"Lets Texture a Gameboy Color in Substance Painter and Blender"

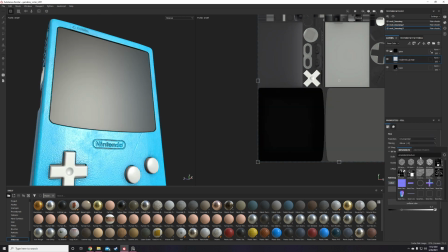I apply a simple black glossy material, then create an alpha of the square window and this little battery hole thingy.
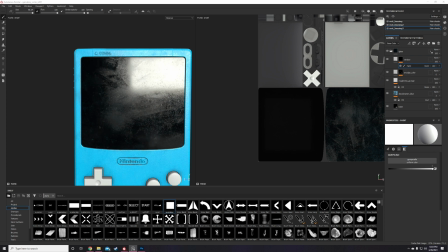I then paint that into a paint layer, and then send that paint layer to affect the opacity channel so that only the relevant areas are transparent.
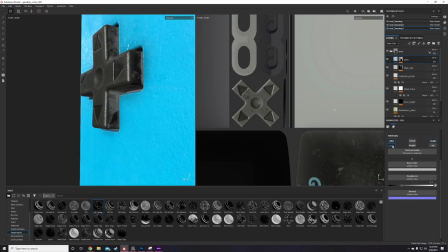For the button plastic, I pretty much do the same process as all my other materials. I start with a base layer to settle the base color, roughness, metallic values,
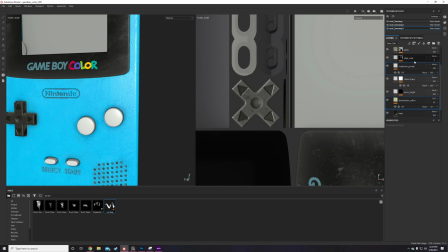then I add some grunge layers to break up the color and roughness channels using dirt grunge and dust grunge textures.
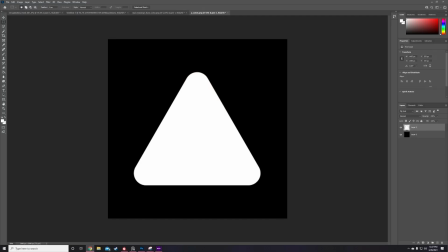To add grime in the crevices, I just used the trusty cavity smart masks that come in Substance Painter, same as we did with the main plastic texture.
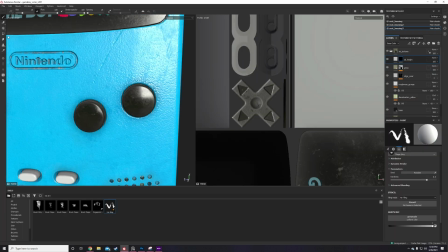For all the raised detail in the buttons, like the arrows in the D-pad and the A and B in the A and B button, it's basically using the same process.
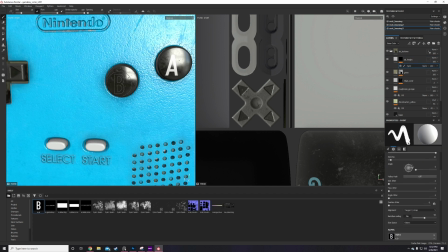We create the alpha masks in Photoshop, import them into Substance, and then paint them on manually.
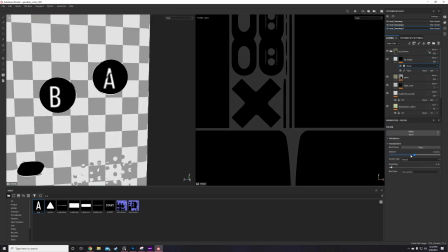Some of these turn out really sharp, so I add a bevel and blur filter effect to the paint layer that contains all the painted alphas.
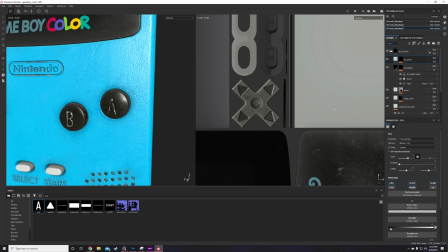This created a more plasticky, rounded edge look to the height textures, which is a lot more authentic in my opinion.
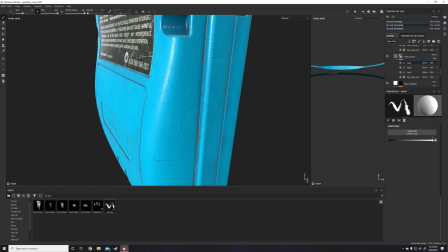At this point, I am almost done with the texturing work, and all that's left is tweaking all the grunge, edge wear, and cavity grime layers I applied earlier in the process.
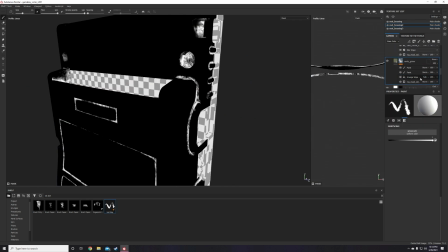Nothing too fancy at this stage, just messing around with some sliders and maybe duplicating the cavity grime layers to build up the effect a little more.
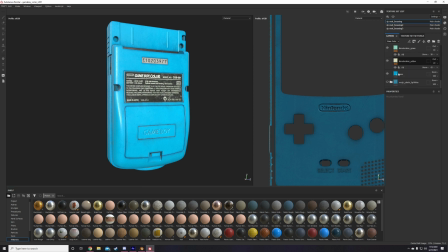The final thing to do at this stage is to create the extra two plastic colors, that being the yellow and red variants.
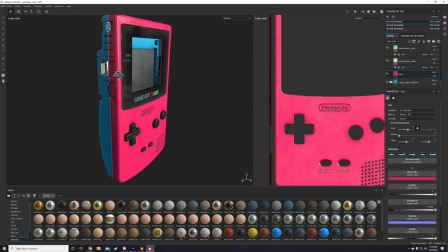To create those, I just go back to my base layer and simply change the base color on that, and then go through my entire layer stack, going
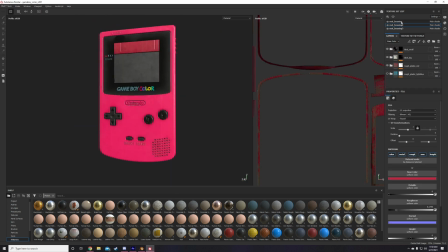through every color, slider, and just tweaking those settings just to fit them better with the new color.
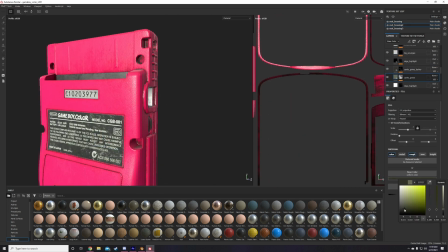And that pretty much marks the end of the texturing process in Substance.
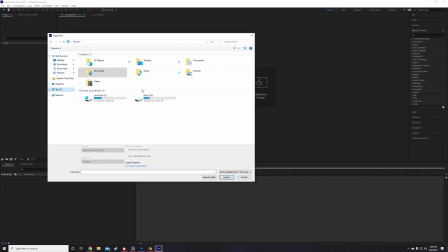The final main feature I want to add for the animations is to have the intro for Pokemon Gold and Silver to be playing in the display.
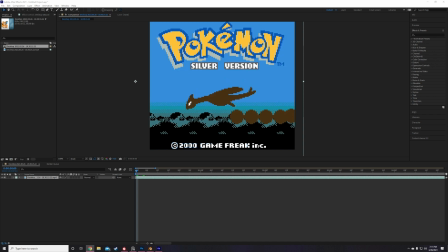To do this, I find some of the footage in the intro on YouTube, screen cap some of it using NVIDIA Shadow Play,
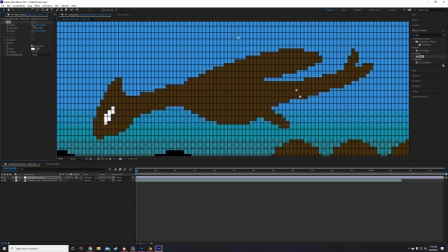then import that footage into After Effects and add a grid filter effect to simulate the pixel density on the real Game Boy screen.
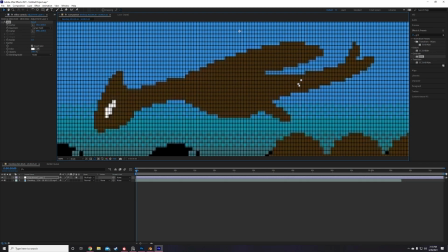And yes, for those wondering, I did research the correct resolution for the Game Boy Color display and made sure to match that in this effect.
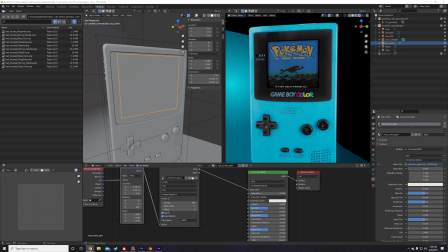Back in Blender, I import all the PNGs into an image node, then plug that into the base color of my display material.
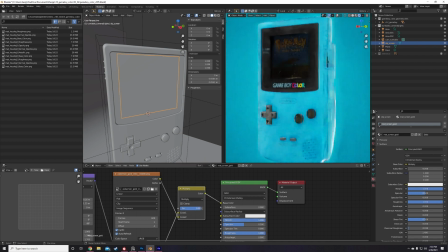I light the scene with a simple 3-point lighting setup, add a turntable animation, and it's done.
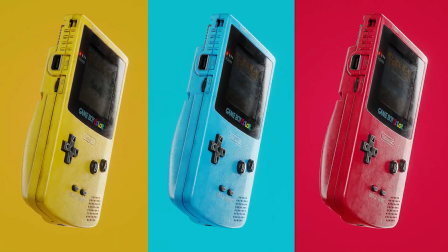Definitely went a little easier with the overall wear on this one than my previous Game Boy project.
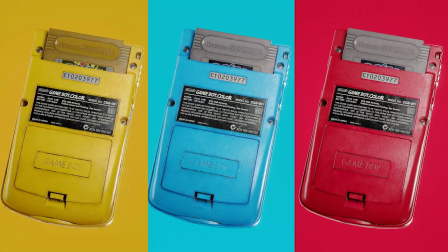Not sure which direction I like better. I do find it really enjoyable to go hard with the texture work, so it definitely took some amount of self-control on my part.
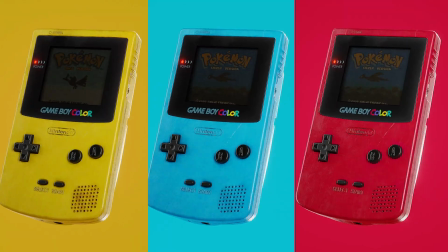Well, hopefully you enjoyed this video, and do feel free to ask any follow-up questions in the comments, and I will get to them.
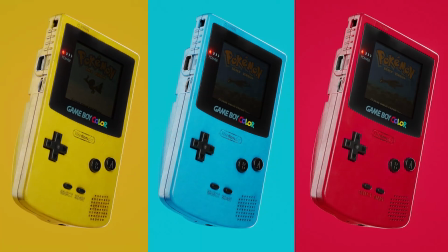See you next time.